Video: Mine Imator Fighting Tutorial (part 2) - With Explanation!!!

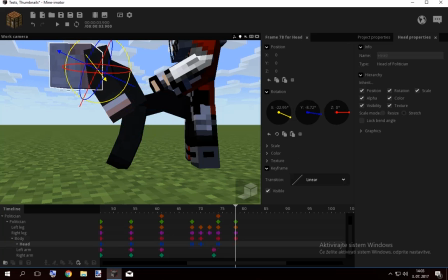[33:31]
What matters is his body should now go backwards, his head should look up because he's trying to find ground for a landing,
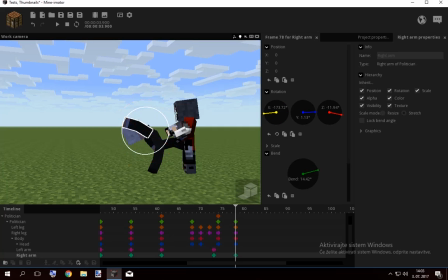[33:38]
and his arms should also swing up now, in the time being, or maybe just give it one frame space. His arms have an isnt transition,
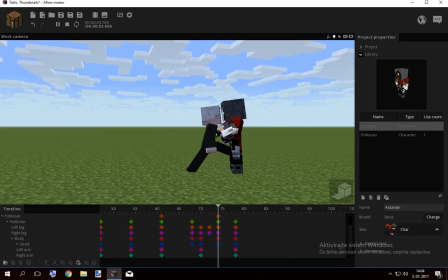[33:54]
maybe a little sooner, and maybe a little like this, so he goes out with both of them now.
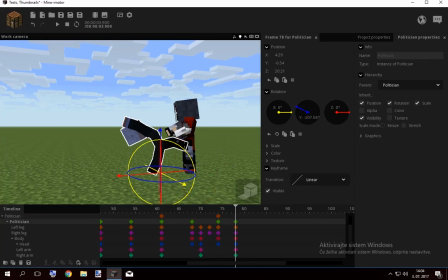[34:01]
And he should go a little up, maybe his leg starts bending, this other leg is just like this,
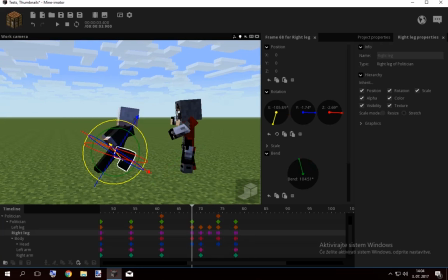[34:15]
maybe a little in. It's a sloppy animation, you know. I'm just gonna animate this guy first, because now he should already be here.
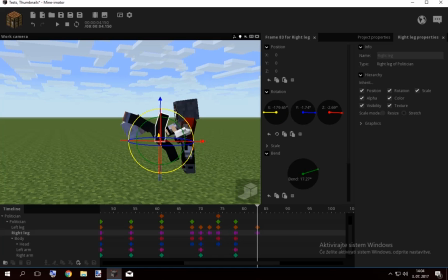[34:31]
This leg should be up here, extended, and the body should be facing backwards. Now placing him in the same place is gonna be tricky.
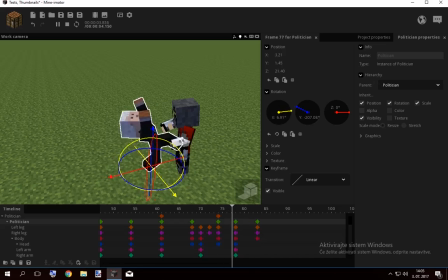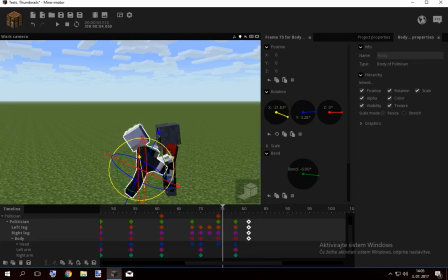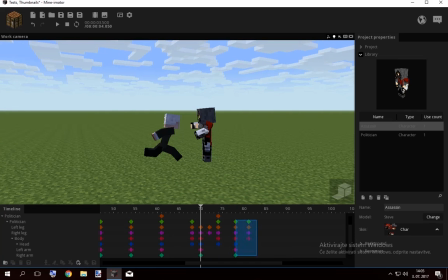[34:53]
This should go closer in, like.
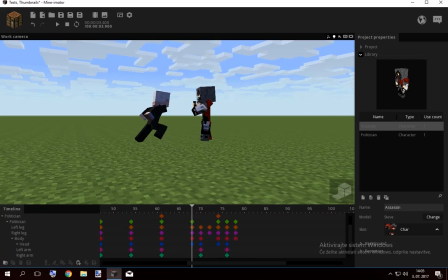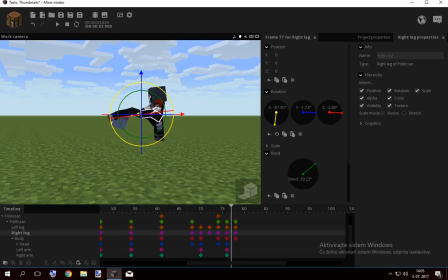[35:06]
This leg needs adjustments here. So like that, see? And this leg should be further from him, so he has some space.
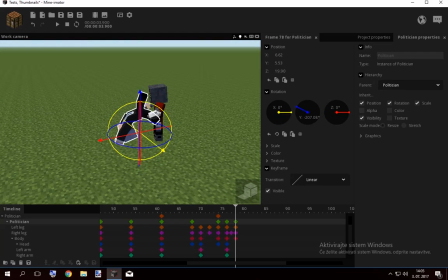[35:24]
He's too close.
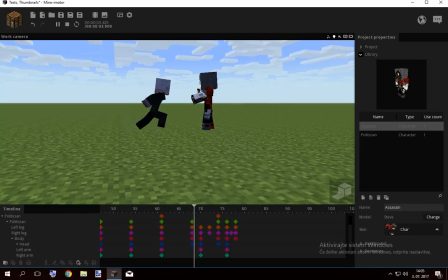[35:29]
He's too close, so the body is too down.
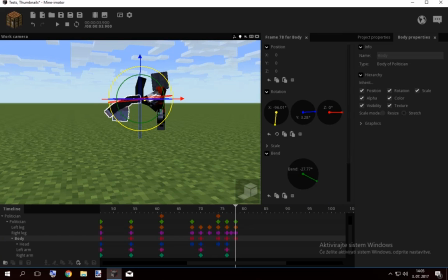[35:34]
Maybe now you could go like that. His arms could be bending right now or something, look.
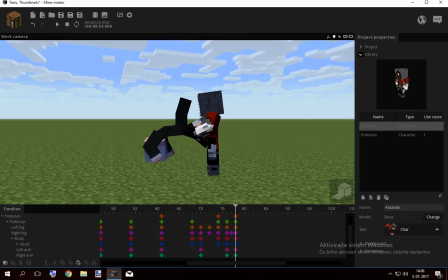[35:50]
And from here it's the holder thing, you know, because he has nothing. This is where he detaches himself.
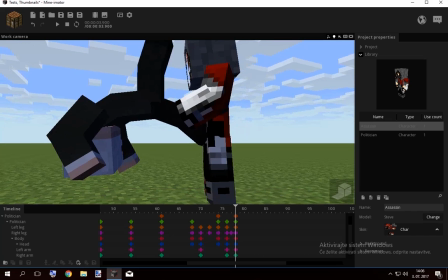[35:57]
He's no longer touching him from here. I mean, he's just pushing on.
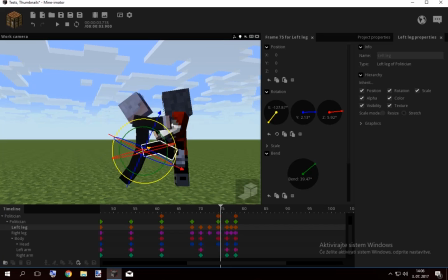[36:02]
Maybe here you could just add some bending to your foot, like he pushed away from him, you know. And from here, place the body down, you know, just place the body away from him,
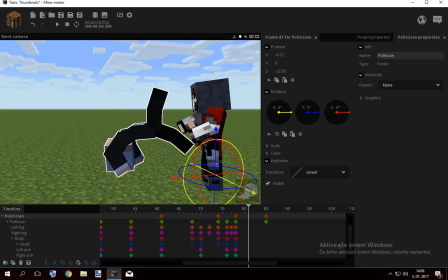[36:20]
and let the holder technique do the rest for you. So this is where it goes a little up and down.
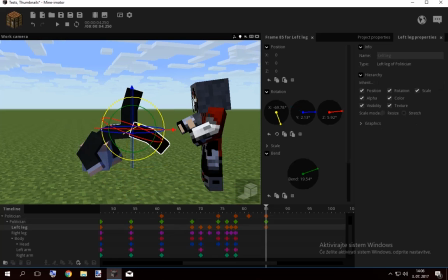[36:29]
Yeah, just like that, you see, this little jump, this is what I wanted. And for this point, just turn his legs and all that around. So maybe make him stand up on this leg, make this leg come around slowly but surely,
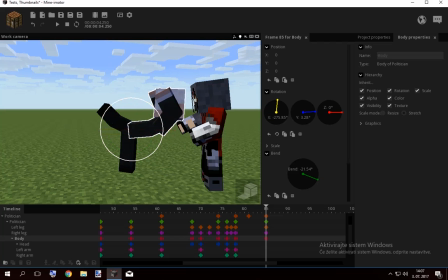[36:44]
make him land on his whatever this is, make him look down because he was just landing, place his arms like he was trying to land. Maybe, yeah, you can bend that as well. Now place this guy here, and if you're not
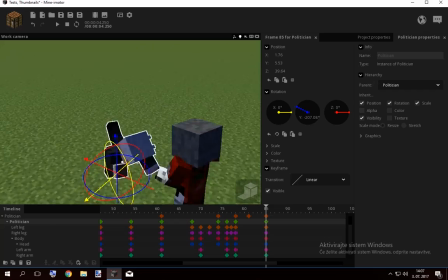[37:07]
happy with everything, you can just place him further away because this was too close.
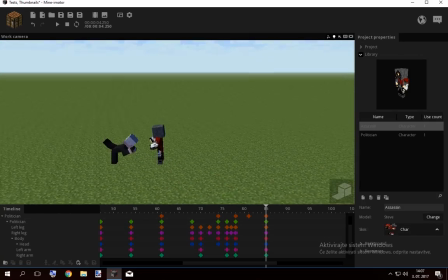[37:12]
So now we got this.
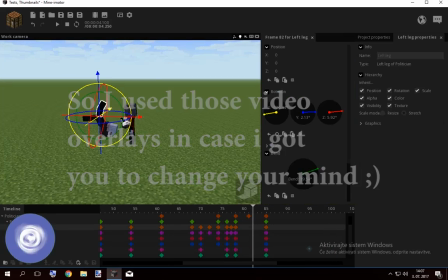[37:15]
Maybe you could also, on this point, you could also, you know, like bend his legs and something, you know, just make it look better.
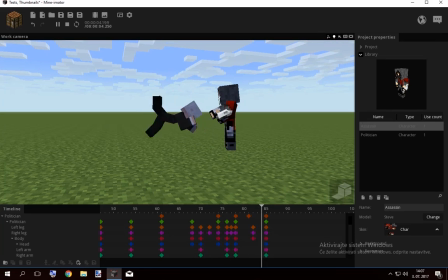[37:25]
Maybe make his arm, body bend as well. So just like, yeah, look, it's more realistic that way. This leg should also bend a little more, so it's like helping him with the rotation.